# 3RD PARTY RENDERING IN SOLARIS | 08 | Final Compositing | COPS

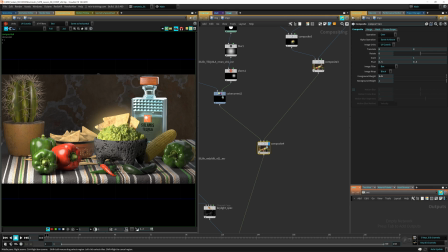8:10 It looks a little bit too bright here, but when I darken the scene at the end, I wanted to see it, still see the tequila forward, but you can see I can switch back. This is the one that came from Karma, which is nice, but I love the reflections on the one on RenderMan, so I used that one.
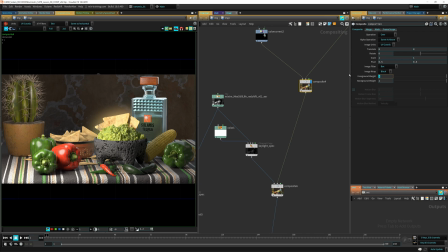8:28 So that was that. I'm gonna put this back to 1.5, and then I got some passes here from Redshift that I
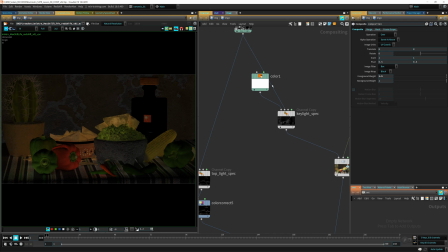8:39 copied to just isolate it, basically.
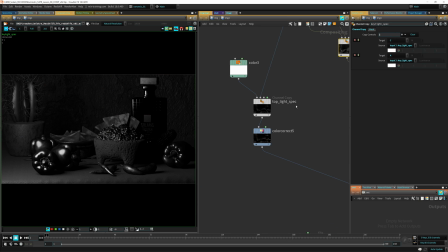8:42 So this is the key light specular pass, and then this is the top light specular pass.
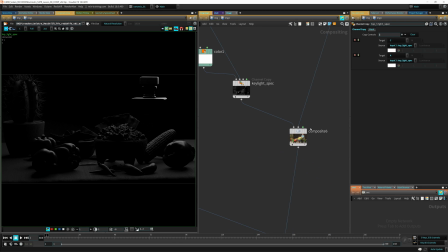8:50 So I added the key light specular pass here just to add more light.
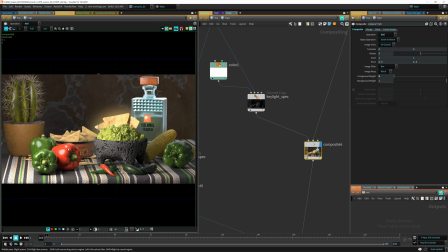8:56 You can see, actually I turned this off because I later added another specular pass from Arnold here. So I actually ended up turning this on, but you can actually have it if you want to.
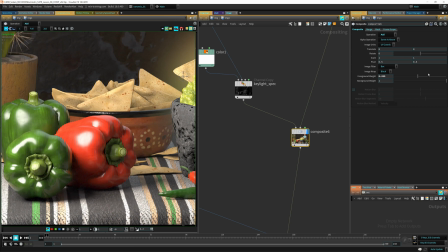9:09 For me, it was burning too much these peppers. So you can see if I turn that on, this is a little bit too bright for me. So I actually just turn this on. You can have it if you want to, but I just didn't
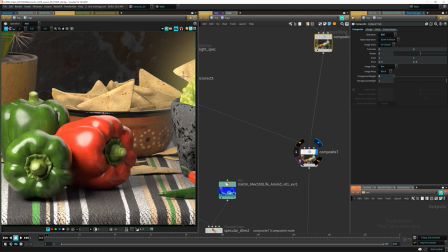9:26 like that in my comp there, because I added another pass.
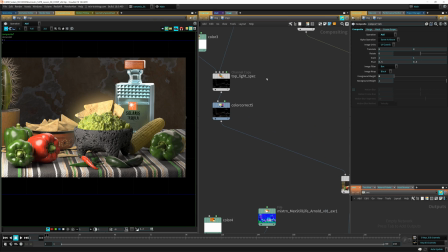9:31 So, and then here I added this top light here.
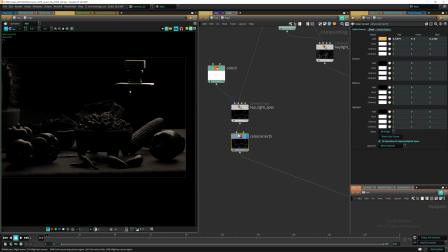9:36 You can see this is the top light, and then I color corrected a little bit to a warmer color,
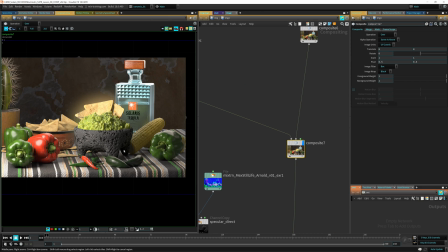9:42 and I added back that in, so it's coming from here, and it's a slight change, but it's actually, you can see it a lot. You can see it a lot here in the peppers, and the table actually gets a lot more warm when I add this.
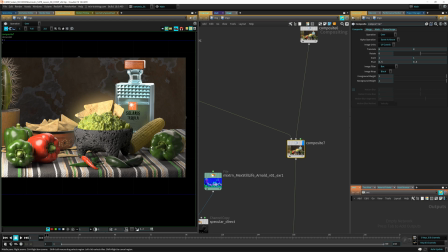9:57 So you can see there's a lot more here added on all the table. It's a really good touch of warmth here on the table. But of course you can, if you want to, you can, for example, you can see if I exaggerate this, you can see where it's affecting. It's affecting a lot of places here over the table specifically.
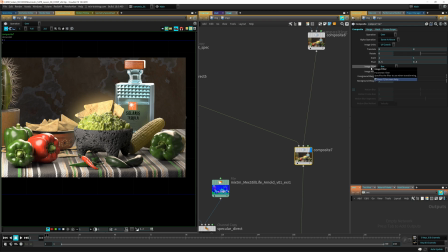10:16 And if I wanted to make this maybe kind of have like a dirt kind of sheen, I could maybe use this pass. Just give it a little bit of touch with that. And then here I got from Arnold, I got the
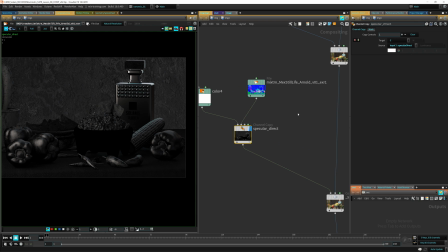10:32 Specular Direct Pass, which actually I used to kind of blend.
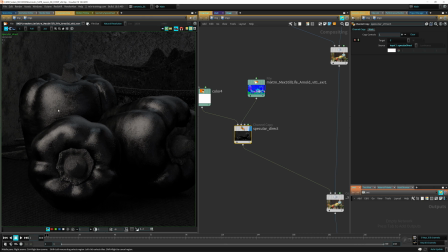10:37 And I love the detail that Arnold got here for these peppers and these little jalapenos here.
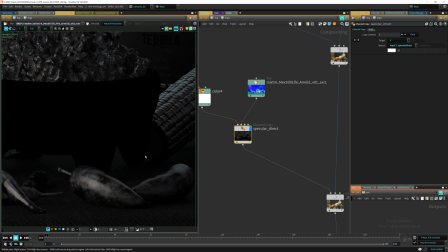10:43 All this I really loved there. So I wanted to put that into the image.
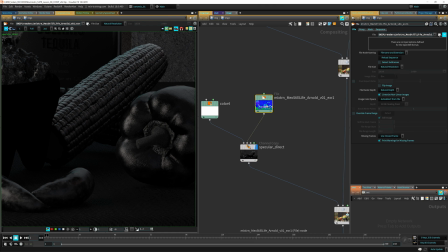10:50 So the way I'm getting these images is I'm just, this, of course, this image has all the, you can see this guy has all the passes, right?
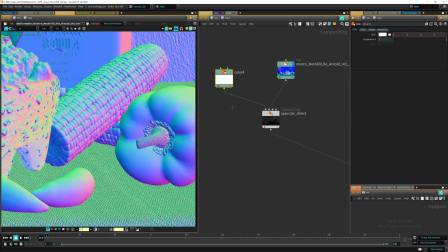10:59 So I'm just creating a dummy color, and then I'm copying to that whatever pass I want.
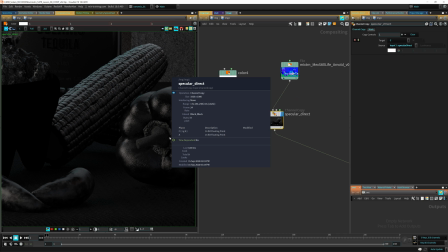11:06 So that way I only have color and alpha in this pass.
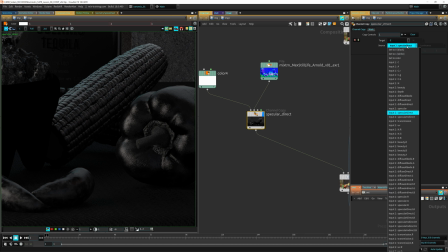11:11 And I'm just saying to the color, just copy whatever pass I want. In this case is the Specular Direct.
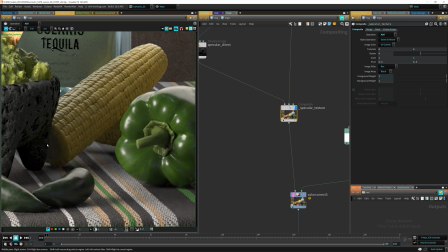11:19 And here I just put in this, compositing this back in, and you can see here all the detail I get here.
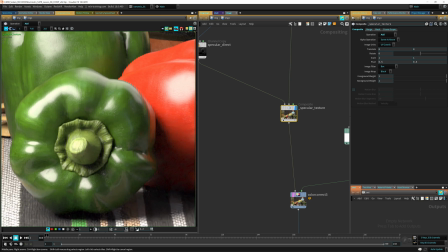11:25 And for example, these jalapenos, I'm getting all those specular, and all this gets kind of like a little bit more texture in these peppers there.
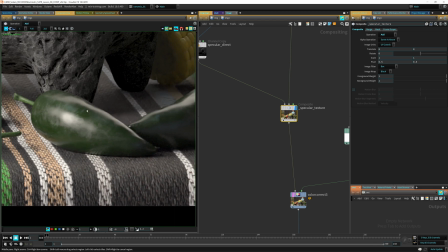11:34 But specifically in these jalapenos, I just love how they look with this. I can turn it off. You can see if I'm going to turn it off, I lose a lot of that roughness here. And it wasn't bad, but this just made it a little bit better, I guess.
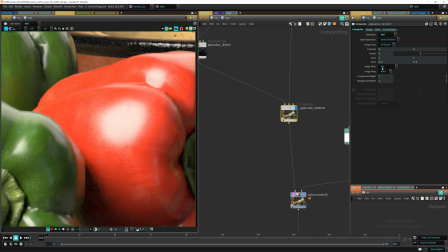11:50 It looks better. And then all this texture here, I also love that breakage of the specular there, or the, if you can see this is a little bit too flat, and then with this just kind of gives it a little bit of texture,
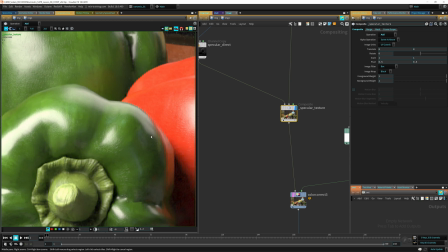12:06 which is cool.
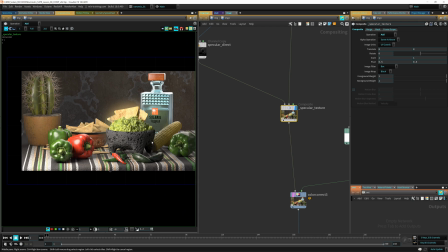12:06 And it's not too much, because when you go all outside of the image, it just doesn't feel that much, but it gives it a little bit of detail there.
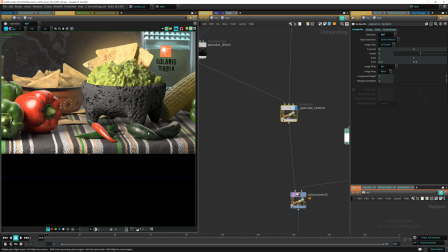12:15 Specifically these jalapenos I just loved.